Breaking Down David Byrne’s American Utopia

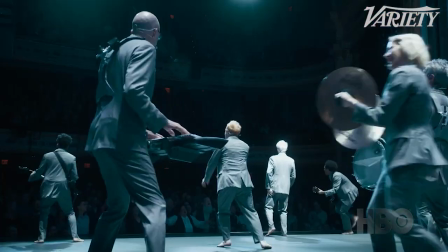0s
What's really interesting is that all of the musicians are carrying their instruments.
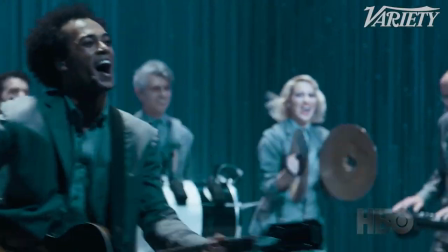4s
That mobility, enabling everybody to go different places of the stage, was like, okay, how are we going to be able to show this?
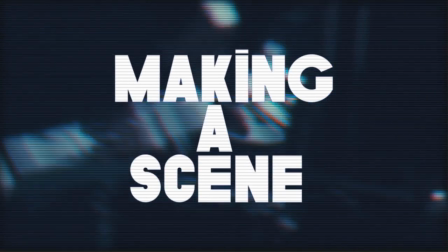Hi, this is David Byrne. Hi, I'm Ellen Curis. I'm the cinematographer. This is Variety's Making a Scene, and we're going to be talking about David Byrne's American Utopia.
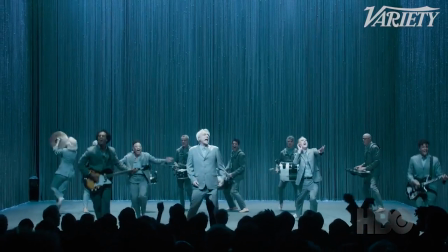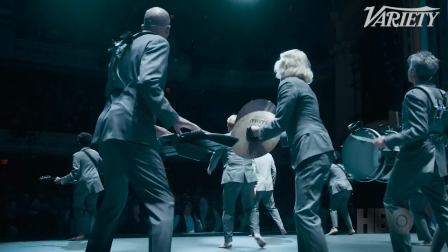this show that's will be back on broadway very soon we hope uh was running in 2019 into 2020
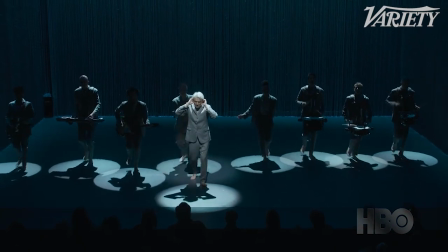52s
if you can believe that it's not just me center stage with a bunch of backing musicians kind
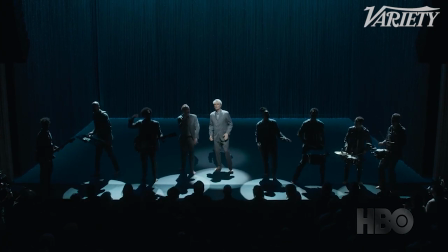57s
of in the shadows in the back sometimes i go in the back and the musicians are forefront sometimes there's all kinds of movement going on with the musicians and they're kind of interacting with one another and I'm kind of doing one thing and they're doing something else. There's lots and lots of stuff going on at the same time. Even a live audience sometimes misses a lot of it because there's so much happening. You're kind of experiencing the whole thing. One of the benefits of being in this business for so long and having crossed paths with people over the years is I had Spike's phone number in my phone so I could text Spike Lee and say, Spike, I want you to come and see our show. He called me afterwards, and I was in Toronto. And of course, it must have been, I don't know, 11 o'clock at night, which is not unusual for Spike to call me at that hour. Alan, Alan, Alan, I just saw the most amazing show. He says, we got to do it. We got to film it. You got to do it with me. It was the kind of thing that when I first saw it, I was really amazed of what you were talking about, of so much activity going on on the stage. But everything was so well thought out in terms of all of your beats and the big thing that i think that we use is breaking the fourth wall spike really wanted to bring us inside of the performance so to break the fourth wall meaning that in in a way the camera is able to go where the audience was not able to go
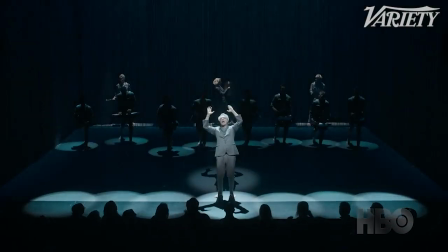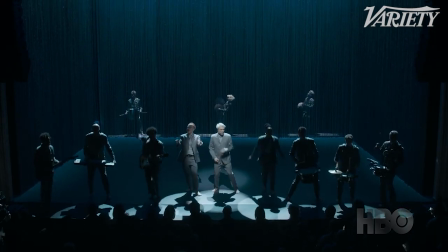that particular song uh it alternates from sections where it's really focused on me this character kind of stumbling
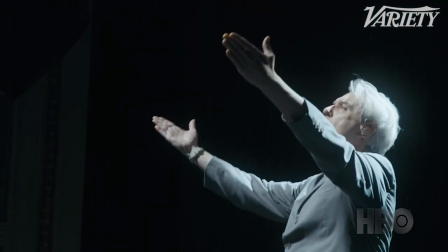166s
and bumbling and trying to figure out what is my life about then it's the choruses
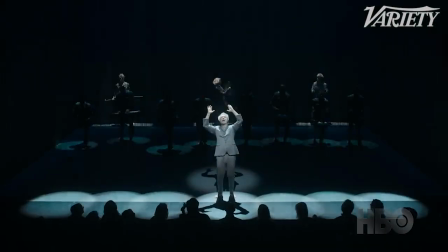170s
of the song the band comes up from upstage and they just kind of
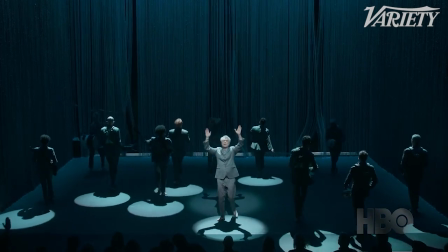176s
they're all come to the front matches the feeling of the song where the choruses are very uplifting to all the questioning and confusion of
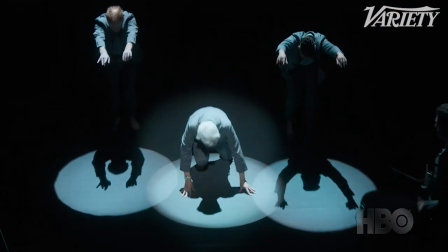184s
the verses and then you have these moments where i fall backwards i'm caught by some of the other performers and they kind of push me forward it again.
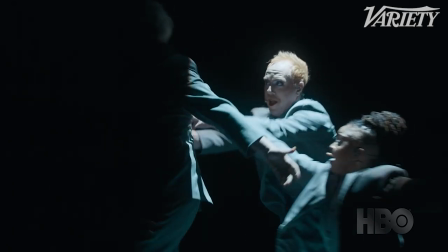192s
They kind of like, go back out there and deal with it kind of thing.
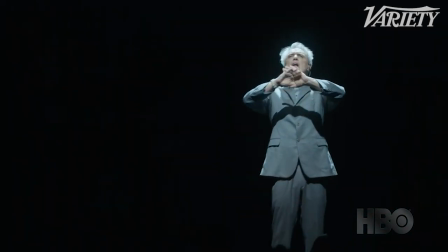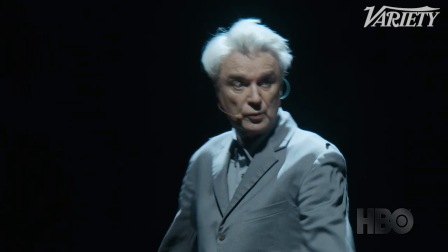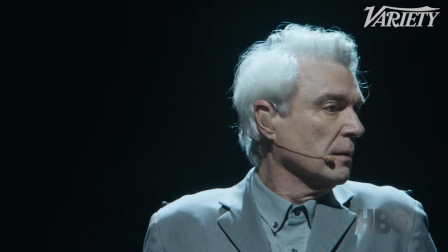Part of the song, The Verses, of course, were inspired by some radio preachers that I'd been listening to at the time. I was really interested in the passion in their voices. Obviously, There's a lot of passion there, but also the kind of rhythmic sense in a preacher's voice. It falls somewhere between speaking and singing. It's kind of in this middle ground. I just love the way Rob Sinclair just had the top lighting coming down so that David, with abandon,
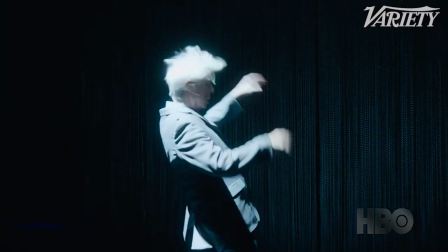244s
you know, stumbling around the stage, it was so incredibly beautiful and profound.
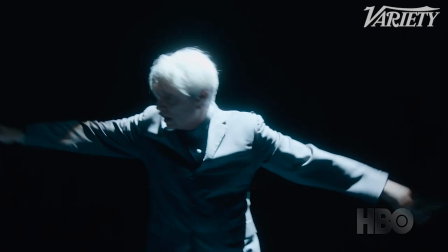250s
We use this kind of lighting technology, I think it's called Black Tracks,
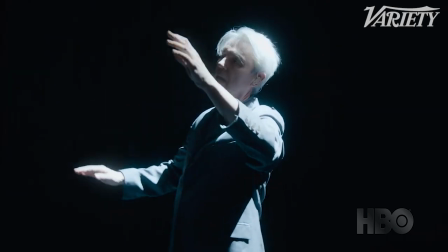255s
infrared tracking system, so that the light, the moving lights can actually follow me.
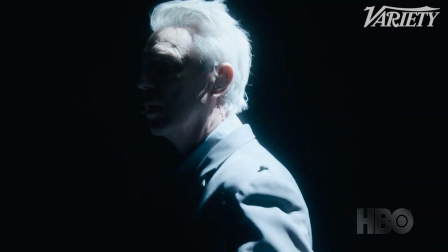261s
I've got little infrared things in the shoulders of my jacket. Rob used that a lot in that song so that I could stumble wherever I went on stage. I could kind of stagger around and the light would follow me exactly. A spot operator would be like going out of their mind, trying to follow my erratic movements.
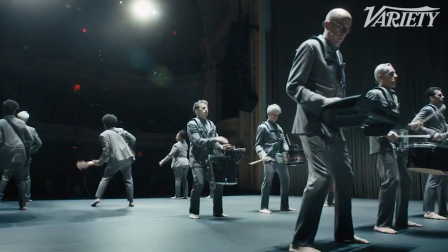281s
There's a certain kind of energy there. And Spike and I talked about how we were going to get that, about being able to bring a Steadicam in, how we were going to do it with fixed cameras from outside to be able to complement that feeling that David was conveying as he was going across the stage.
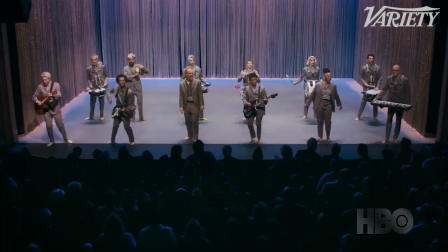298s
So the audience being in front in the proscenium, then I was able to take the camera behind.
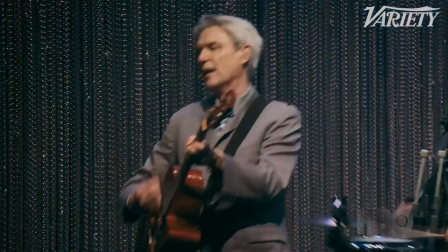303s
We were behind the scenes. So there's lots of shots that take us so that we feel like we're with the performers.
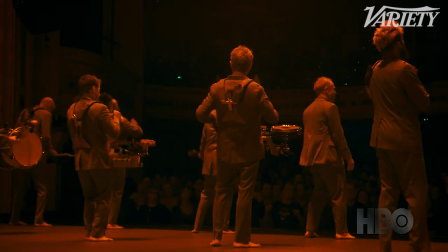310s
So it has a different kind of flip where we feel like we're not only listening to what's being said, but we're listening with. And I think that's a really important part of this whole film is that we feel like we're participating. The movement and the way that's staged that way is very much part of the story that's being told. Exactly. I really kind of, it's not just in kind of the song or me singing, it's all this stuff together.
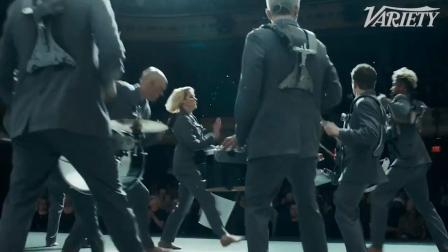337s
Annie B. Parsons really brought so much meaning to how everybody was moving on stage.
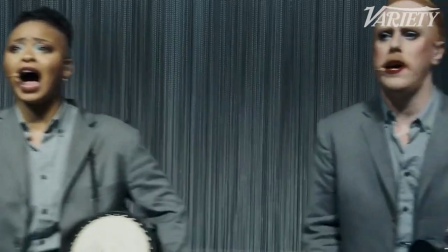344s
The choreography works in concert with the music, with the words, with how the performers are moving and the cameras.
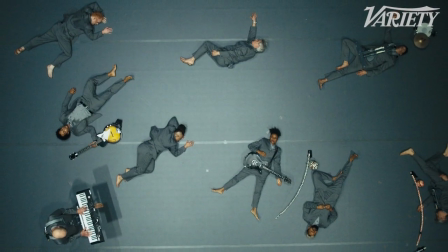350s
And all of us together sort of took into account. Every performer had a different color. so you could see it was almost like an exosketch
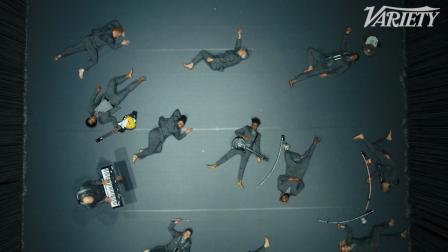358s
diagram of where you went in and where the other
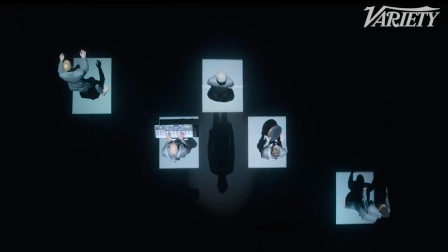363s
performers went and they were works of art in themselves i mean they were really
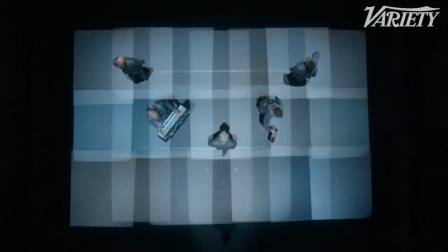368s
amazing because i really showed you the choreography from from an abstract position from above so to speak it couldn't be forward it needed to be directly over and a nodal position so we could turn it if we wanted to,
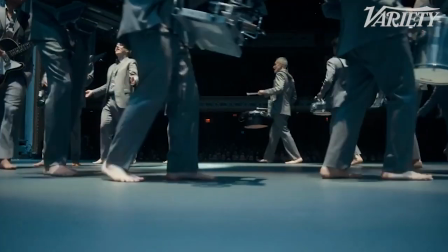382s
but it made a graphic of what was happening below.
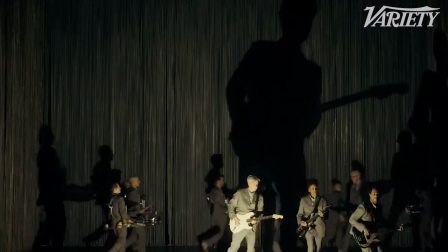386s
So in a way you were making art on stage to the audience, but also making art from above in the way that Annie had you all moving around in certain designs. No wires anywhere on stage to trip over, which meant now we can move anywhere but the whole stage is like a blank canvas for us to move
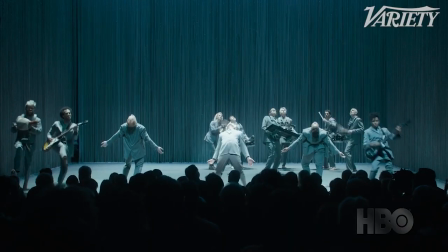410s
and our bodies become what the show is about it's not about stuff that you're looking at you're looking at us and to me that by taking
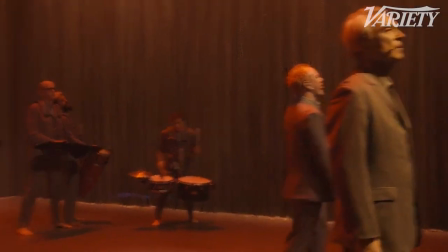421s
the stuff away i realized it made the show more powerful because the audience now is looking at human beings
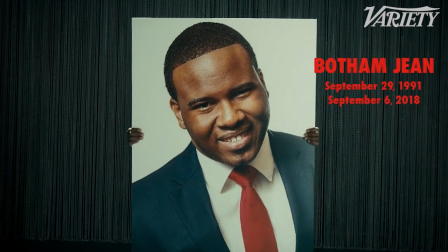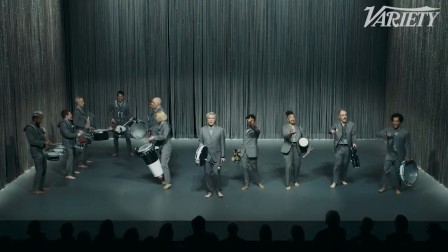Janelle Monae, I asked her, what do you think of this? You know, an older white man singing this song. She loved the idea. So I thought, OK, we're going to go ahead with this. And although I said kind of the show does not name a lot of names, that song certainly does name names. It's all about reciting the names, kind of a eulogy for people we've lost.
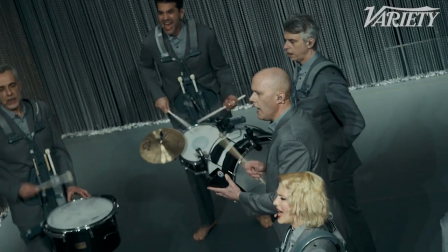464s
It comes almost at the end of the show.
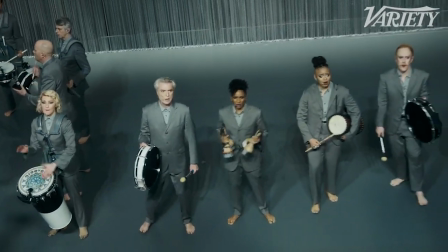466s
If there's a narrative, this is a part where we performers on stage have it within ourselves now to engage with the larger community, to become socially engaged, rather than just trying to figure ourselves out. Now we're trying to engage with everybody, with the larger world.